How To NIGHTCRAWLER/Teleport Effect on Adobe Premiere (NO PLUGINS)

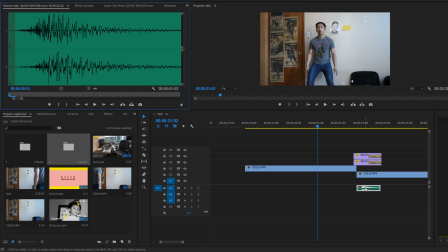And here I'm gonna apply that sound effect right when I jump.
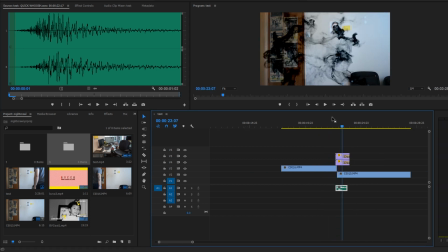So now it's gonna sound right when I jump, so it looks more sellable.
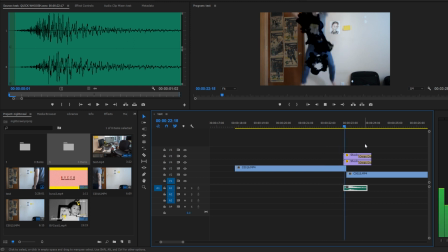And that is how you do the time travel slash teleport effect. And like I already said, it is just going from having a still video cut into a video where you're already jumping in one spot. You cut where just before you land on the ground, and then you go back to the still video,
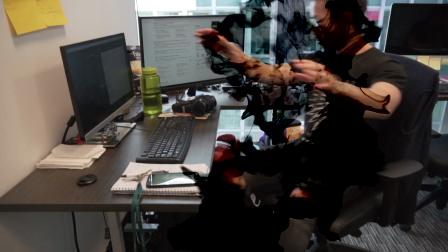and you're using overlays or presets as a little deflection technique.
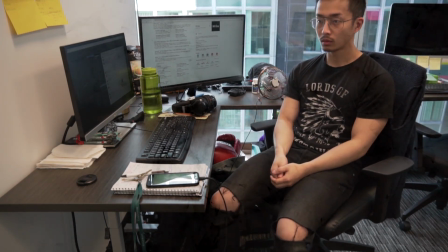And that is how you do the teleport nightcrawler effect, inspired by Peter McKinnon type of videos.
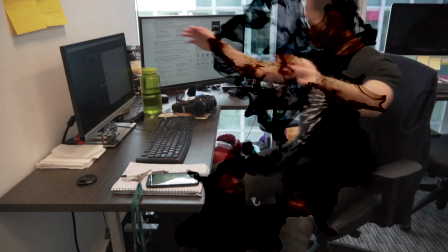And it's not about copying,
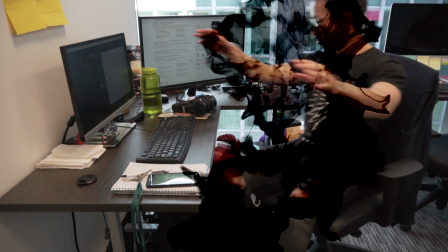but it's more about understanding how these effects work and how can you take these effects and apply it to your storytelling and how you make your videos better.
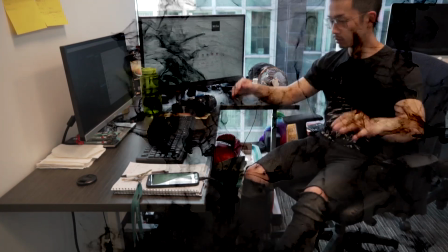And now that you know the basics of how you use the teleport effect,
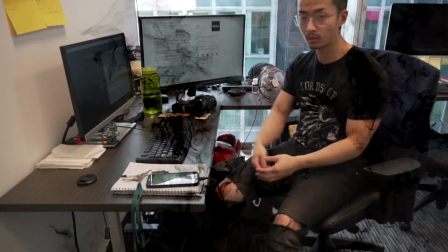you can play around with it, get better, and use your own creative output and how you can use this
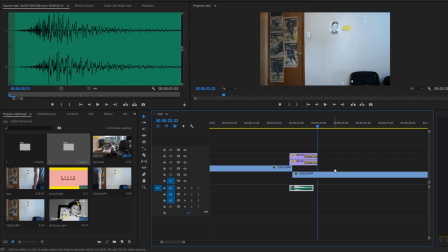into your videos in different variations and transitions. My name is Peter. You're watching a Broke Visionary Collective, where we all start with nothing, but you can always create something.